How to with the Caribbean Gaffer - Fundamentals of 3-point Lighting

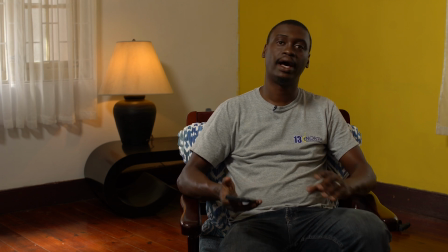So at this angle now,
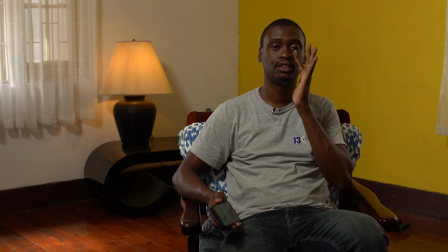this part of my face should be lit, and then you should see a little light spilling over here onto the side and forming a little triangle right under my eye,
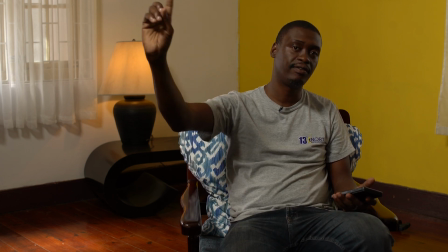just because of the angle that I have this light at. And because this isn't being filled,
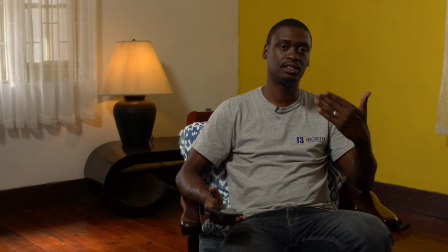it becomes a little bit ominous, but this creates a good contrast in lighting a subject if you want.
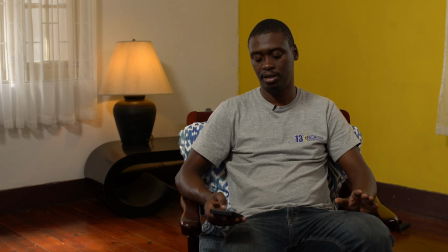And then you could just add in a oomph of fill on this side, just to lessen the shadows a little bit. And then you could then just bring in a little bit of the backlight, nothing too strong,
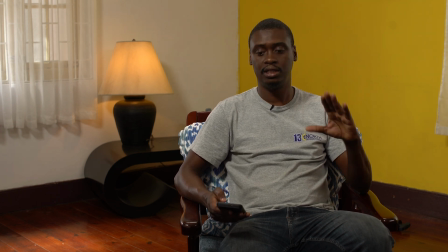and you could create a nice dramatic and drastic look
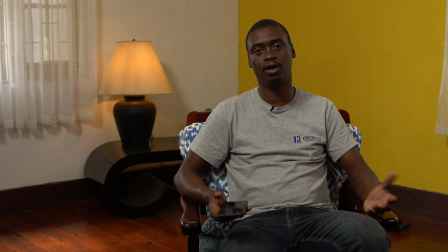if this is what you're going for within a shot that you want to have.
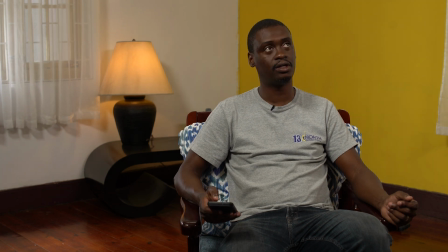For interviews, however, we can do more beauty, which the fill light then becomes a little bit stronger and wraps around a little bit more causing the face to be even.
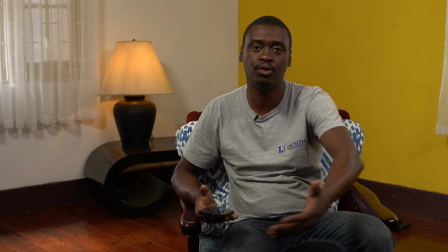And then in some instances, we may even put white on the floor or on a table here just to reflect sunlight back into the eyes.
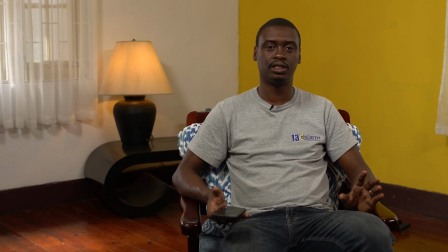That's for beauty lighting. And then even if we wanted to do a silhouette, then we could just kill all the front, which you could do now.
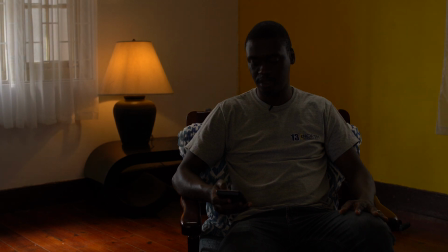You could kill all the front lights. And then I will increase this a little bit more.
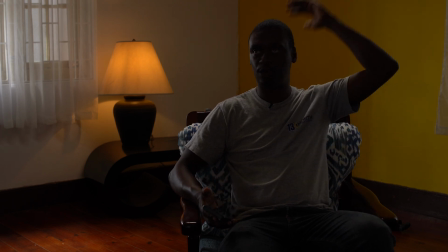And then you can have more light coming from behind.
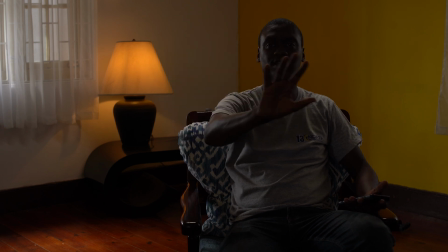It shouldn't be fully silhouette because I still have some light bouncing around the room from windows that are over here.
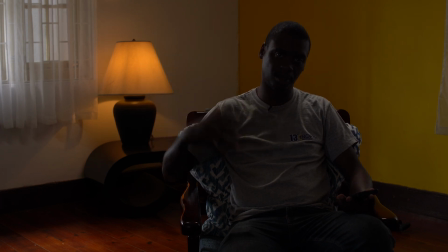But silhouette is a stronger light behind your subject, and then the outline of the subject is shown. You don't necessarily see their face, but it's just an outline of the body, just a dark outline. It's called silhouette. But as you get into more lighting techniques and you understand lighting better, you are then able to manipulate your lighting conditions to suit the mood and the effect that you're going for within your picture. So there you have it, ladies and gentlemen, another episode of How To with the Caribbean Gaffer. Very short, very sweet, to the point, just basic 3-point lighting, the fundamentals that everybody should know and understand, how to control your key, your fill, and your here or your back light. And it's always nice to start there. So thank you.
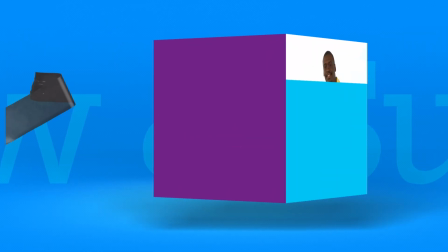Make sure to subscribe and to tune into this channel,
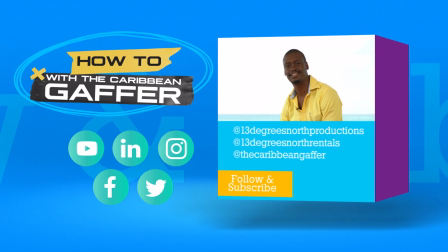and you can find us on Everything 13 on all social media platforms, Instagram, Facebook, and of course this YouTube. Or you can follow me at the Caribbean Gaffer on Instagram, and I look forward to seeing you in the next episode of How To.